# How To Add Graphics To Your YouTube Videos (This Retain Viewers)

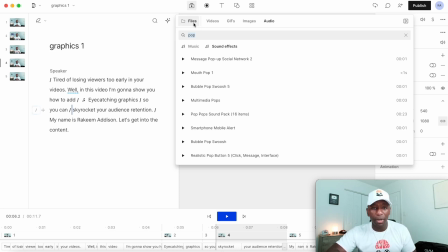248s
So at this point, I'm gonna go to files.
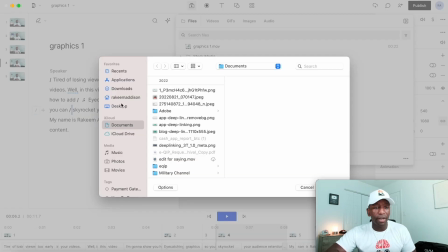250s
Now from here, I'm gonna go ahead and click on add files, and then from here, let me go ahead and grab the screenshot that I had from my back office.
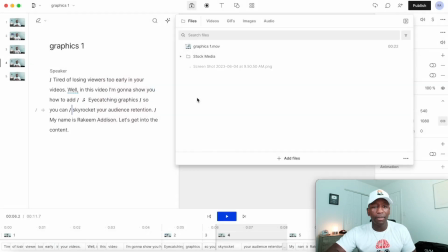258s
Okay, so this is it right here. So then I'm gonna go ahead and click that, and then I'm gonna hit add new layer.
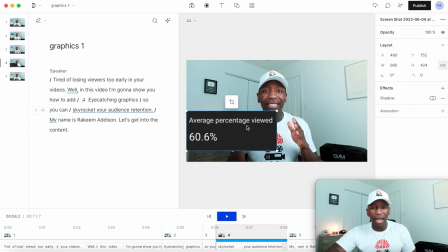263s
Okay, so you see it's right there, right? All right, so now from here, what I can do is I can put this right here like this,
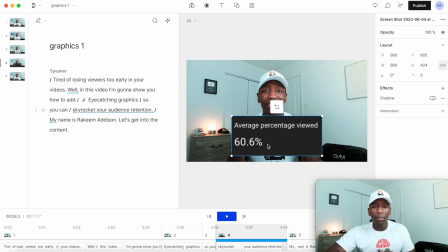270s
and to make the attention really go where I want it, I wanna put like an arrow that points to this particular thing. So from here, what I'm gonna do is I'm gonna make sure I add me a red arrow in here, and then I'm gonna go to Giphy stickers.
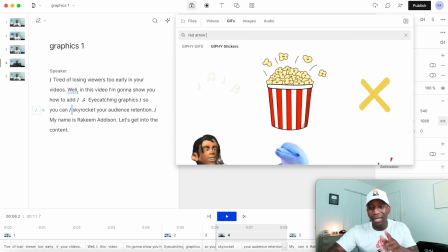282s
I'm gonna type red arrow, and it's a specific arrow that I like to use.
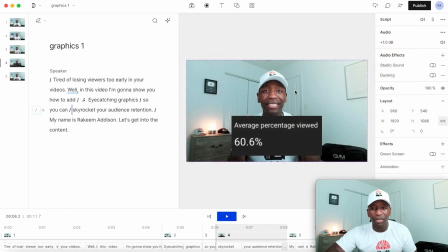286s
You can see you got a choice of a whole bunch of different ones, but I like this one right here because it's kind of moving and it's kind of really keeping their attention. All right, so about that big right there, and I'm gonna kind of rotate this a little bit so it can be facing the 60.6, and then let's go ahead and go here.
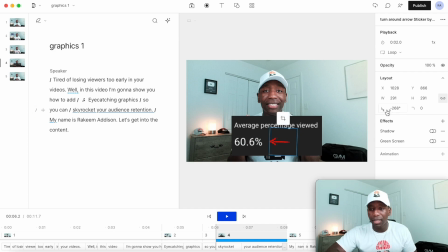303s
Okay, there we go right there. I don't think that's perfect. I think 270 will do it. Okay, that should be good right there. Let me move it a little bit closer, and that should be good right there. Now, remember what I said earlier about, you know, you don't just want something to pop up. You want them to hear a sound, so that way it really catches their attention.
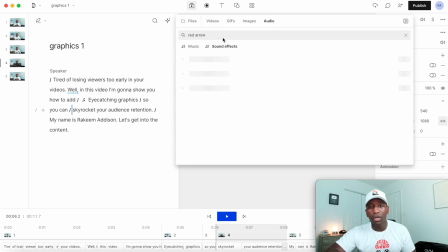321s
So in this case, I'm going to go back over here to media. I'm going to then go to audio, go to sound effects, and then what I'm going to do is I'm going to use the swoosh sound now. All right, so the swoosh is just when something just like slides in. I'm going to go ahead and click on it real quick.
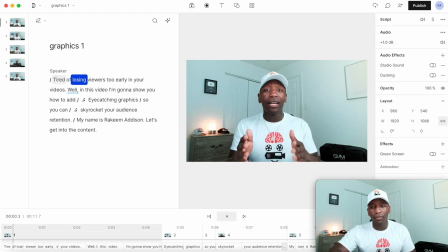334s
All right, so now let's watch it.
Tired of losing viewers too early in your videos? Well, in this video, I'm gonna show you how to add eye-catching graphics so you can skyrocket your audience retention.
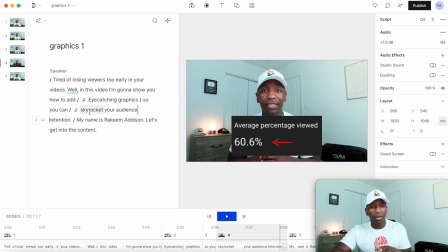344s
Okay, boom, that simple, right? So I feel like that part was very, very important where I said skyrocket your audience retention, and I actually showed it to them, right? Because if you show people something early on, then that's gonna intrigue them to wanna watch even longer.
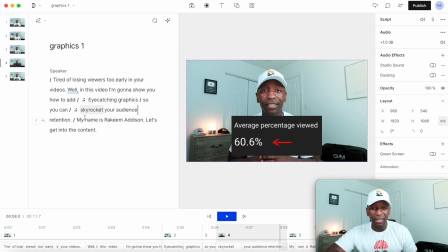358s
That's definitely something you wanna keep in mind. All right, now when it comes to like animating stuff, this is where, let me just add something here right here.
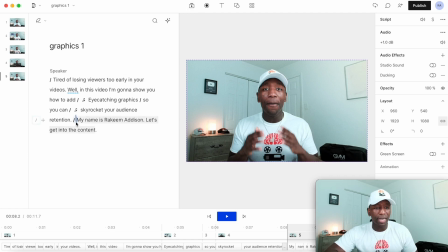366s
All right, so what I'm gonna do first is, since this already got the slash, it's pretty much gonna be into the rest of the video.
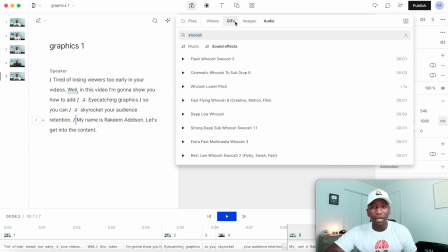373s
So what I'm gonna do is I'm gonna click here. I'm then gonna go to GIF, and to show you, you know,
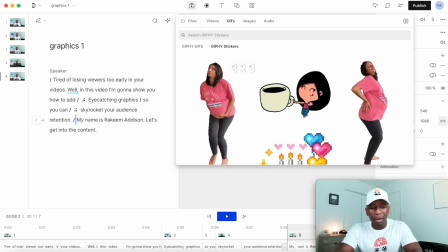379s
what I think would be a good animation, I'm gonna put like delivery trucks.
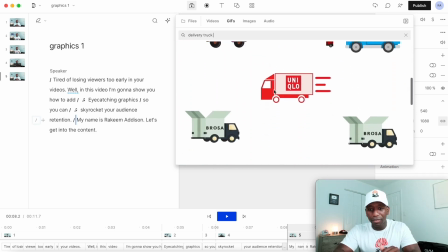384s
Okay, so maybe I'm trying to look for a good one. All right, so maybe this one right here.
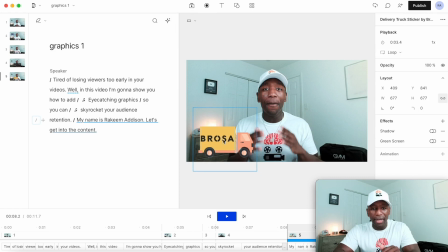390s
All right, so boom. So now what I'm gonna do is I'm gonna shrink this truck a little bit. And then now what I'm gonna do is I'm gonna try to animate this to drive across the screen, right? We're gonna see how we can make it work. So we clicked on it. Now what we need to do is we need to go to animate.
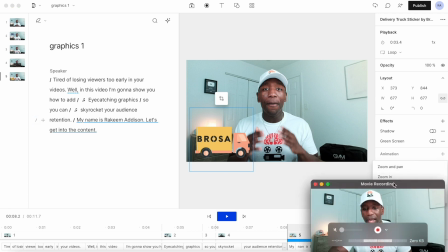404s
And instead of doing like a zoom or a pan or anything like that, what I'm gonna do is I'm gonna do a custom animation.
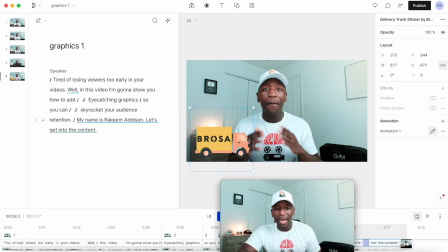411s
So I'm gonna click custom. And now at this point, I can control this by using these keyframes.
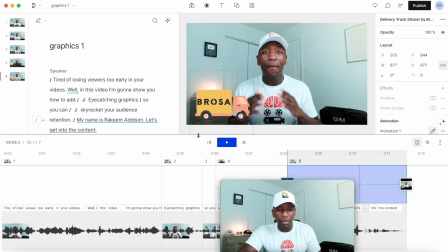416s
Let me show you these keyframes over here real quick so you know exactly what's going on.
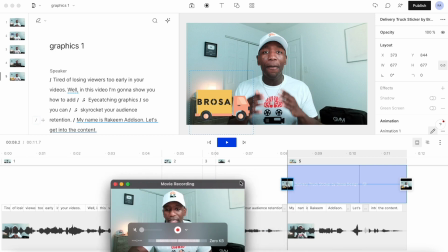419s
All right, so right here, you can see that we got this and we got this. So these are considered keyframes. So if we wanted to start right here and then end over here, we gotta first click this, have it in its position.
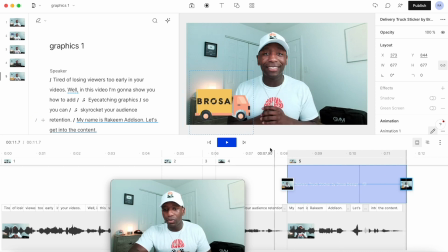434s
So we'll have it like right here or something. And then we'll click on this second one, and then we're gonna animate it to drive all the way over here. So now at this point, what I could do is I could say, okay, we already clicked our position.
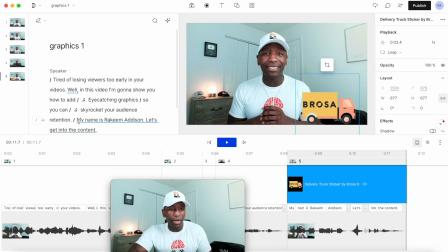447s
So I'm gonna hit exit animation mode. And then what we're gonna do is we're gonna just see if it's gonna drive all the way over there.
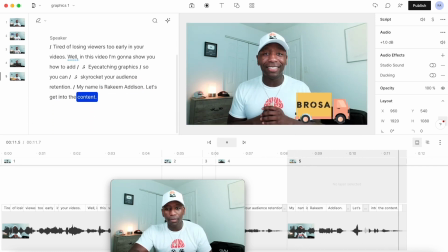453s My name is Rakeem Madison. Let's get into the content.
You see how it kind of drove over there and it just went throughout the process? That's how I animated it to do that. Otherwise it wouldn't do that. Now let's say I want this truck to drive a whole lot faster.
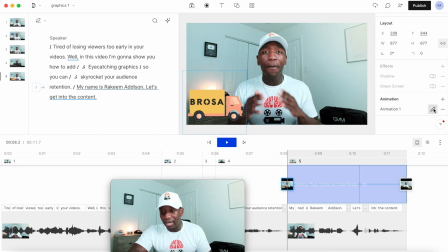467s
I click on it and then I go to animation, edit animation, and then I bring these two closer. And what that does is it controls the speed at which it's happening. So I'm gonna exit animation mode again, and then we're gonna click it and I'm gonna show you how it goes.
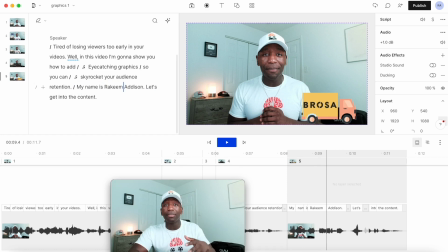481s My name is Rakeem.
Okay, so you see that went extremely fast. Obviously, I wouldn't want it to go that fast, but that's just to show you how to animate your stuff.